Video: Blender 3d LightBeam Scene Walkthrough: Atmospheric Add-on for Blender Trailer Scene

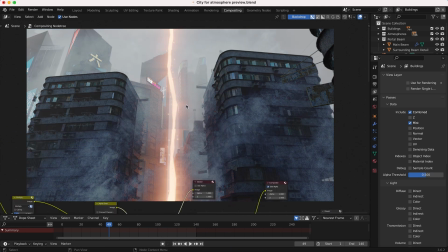As you can see here, if we show it with that mist pass, it's going to help kind of lift the shadows procedurally in the deep background, which is what atmospheric falloff does in the real world.
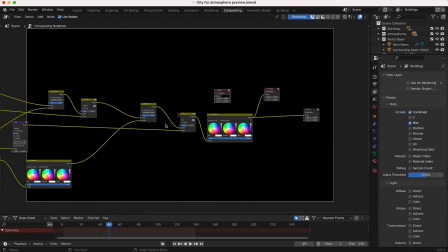And you can see if I just view this mist pass by itself here, which we're overlaying with this mix node,
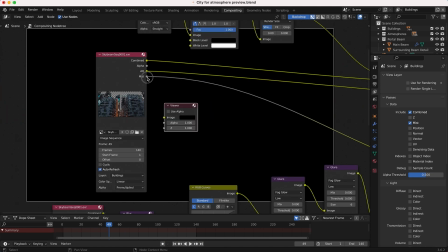our mist pass right here for our buildings view layer is going to provide us with this data to work with,
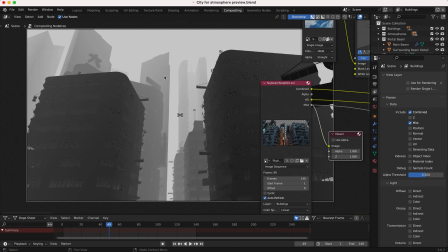which when overlaid on our image, is going to lift the shadows in the deep background and add a little bit of a mist effect and then leave most
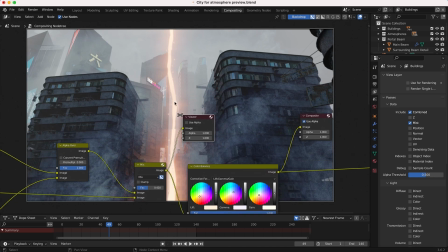of the foreground elements alone and as you can see that mist pass really helps to integrate the 2d atmospheric elements that we've added to our
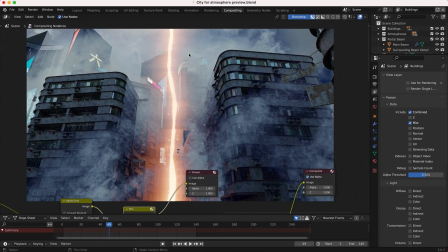scene into the scene as well so you can see if i dial back the mist pass we get this but then by adding it back into our scene
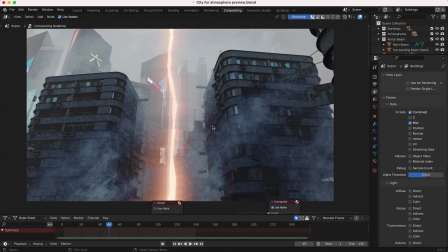we're getting a lot more depth into our environment and it actually feels a little bit more real world scale because of the depth that that
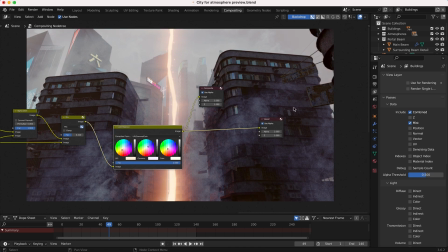provides anyways after this i've just added a very basic color balance node to color correct our image a little bit and got this final result.
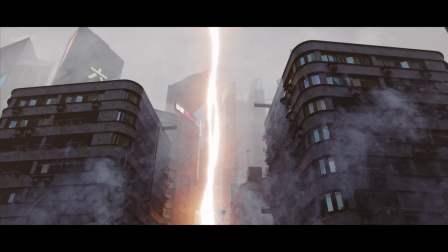Anyways guys that is it for this video. Hope it was helpful. As always feel for leave a comment if you have any questions or suggestions in the comment section below.
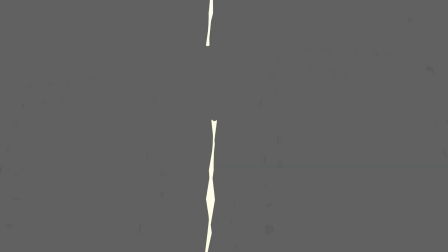Let us know what you'd like to learn next on the channel and I'll see you next time.